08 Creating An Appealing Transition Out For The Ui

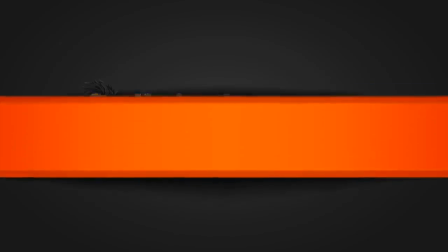In this lesson, we're going to animate the transition of the first console off.
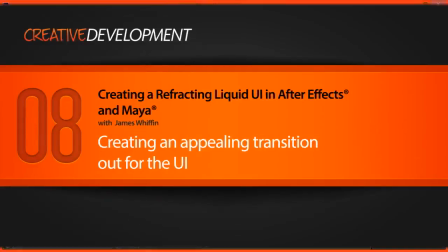So we're going to make this disappear in a very nice way. And what I'm thinking is to make this look as responsive as possible,
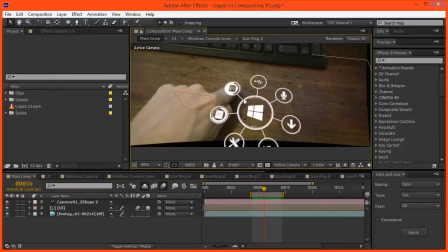as soon as this button is pressed, we need the console to spring into action. And we can do that by using the out expo, which means it's going to instantly do most of its movement and then exponentially get slower or fade out.
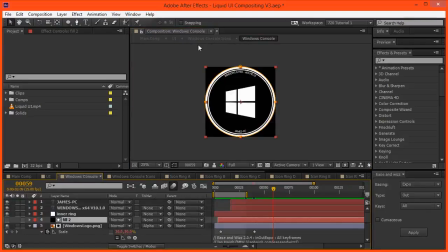And let's start by going into the Windows console icons and grabbing these spokes here.
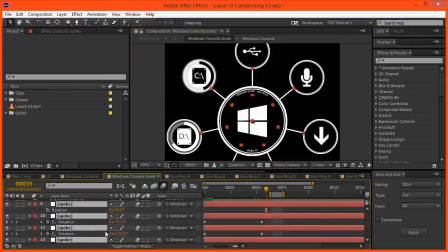So let's hit rotation on these. We can see that we have the keyframes already.
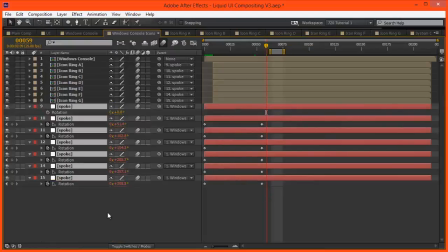So what we want to do is actually cut these off, right?
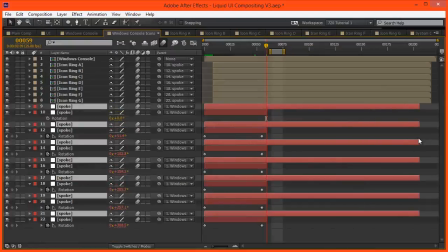And what we want to do is duplicate them, extend them over here, come forward one frame, zoom in, and cut them here.
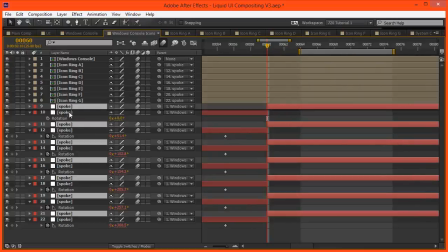So we have new spokes for this ending transition.
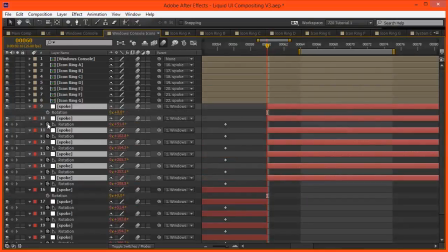And the reason I like to do that is because with the rotation, we want to apply a different kind of ease and whiz. And the easiest way to do that is just to make a copy, because you can't have two types of ease and whiz, at least to my knowledge, on the same layer.
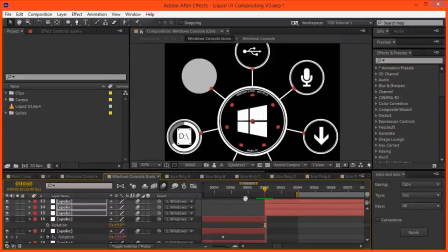So once we have the new spokes here, we can hit rotation, and let's set the rotation.
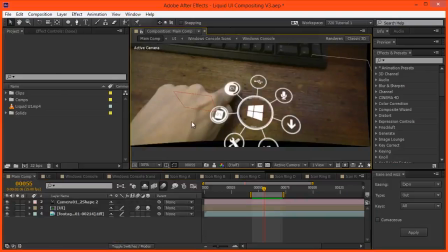Let's just make sure this is the exact frame. So this is actually the first frame where it needs to happen.
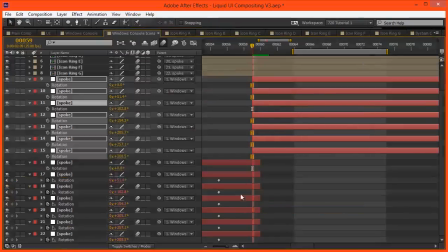So let's move these forward one frame and the old spokes back one frame. And let's start the rotation right now. And in 10 frames, let's make this animation very quick, have all of these come back to 0.
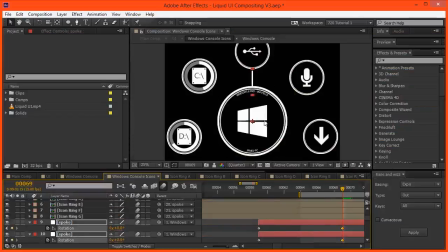So now they're all back in the forward position.
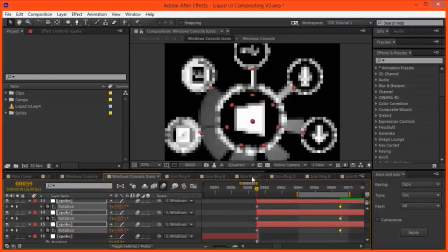We want this to be set to out expo so that it happens very quickly. So you can see in the very first frame, look at how they just spring into action.
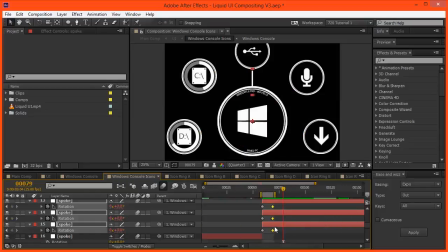Now 10 frame transition might be too quick, so let's just make this a 20 frame transition. Let's see how we go with that. Let me just change the work area.
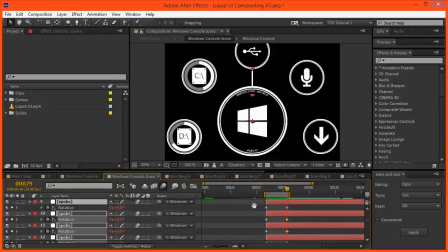Maybe out expo was actually it's too extreme. So let's make it out quint. Let's try that.
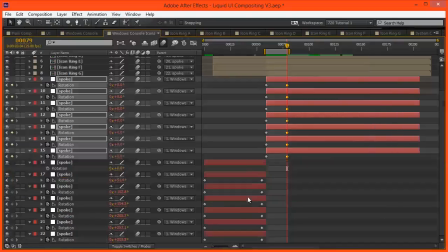That's much nicer. Okay, we also want to work with the scale here. So let's go with scale.
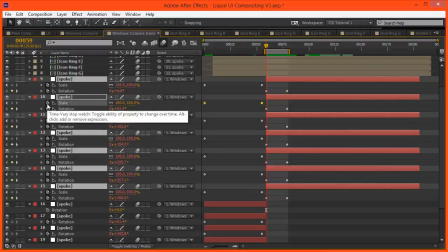Let's take away all the, actually let's just solo the scales on these.
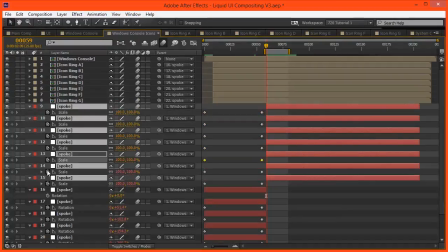Let's alt click on these, because what we want to do is just remove all the old keyframes, because we are going to be using different keyframes. I'm going to delete those and set a new one here, come forward 20 frames,
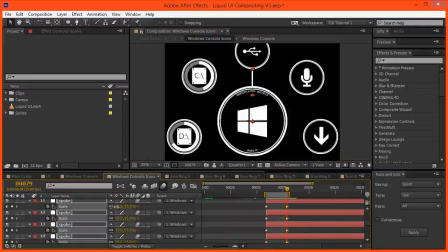and maybe set this to a value where you can't see it anymore. So underneath the console. And let's go out quint with that.
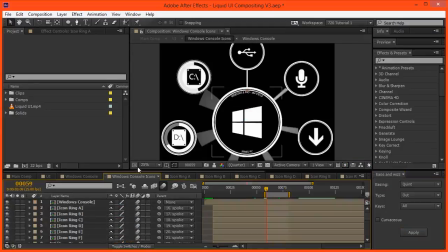Now what we want to do is have these icons scale down. And remembering that our transition to fade away is only 20 frames long, and we're using the out quint setting, let's go into ring A and create the template for the scaling out.
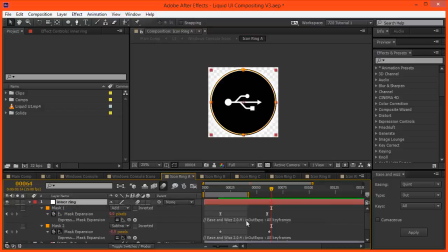So remember that these already have their own ease and whiz settings, and that's set to in out expo, which is definitely not what we want. So what I'm going to do is just create a null object that's in the very center here, set the scale,
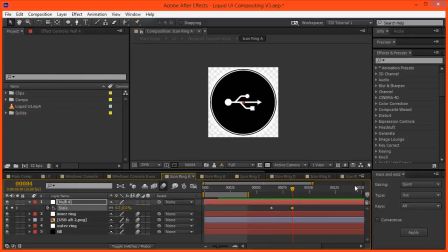set it 20 frames forward from 100 to 0 using the quint out feature. And what we're going to do is change the inner ring and outer ring to,
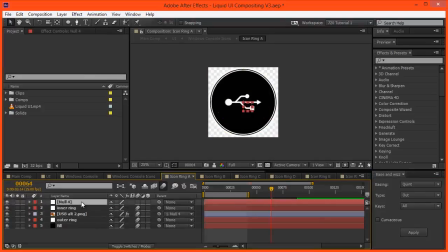actually let's grab the the icon, parent that here. And let's actually hit Alt begin bracket on that to show in the timeline where that starts.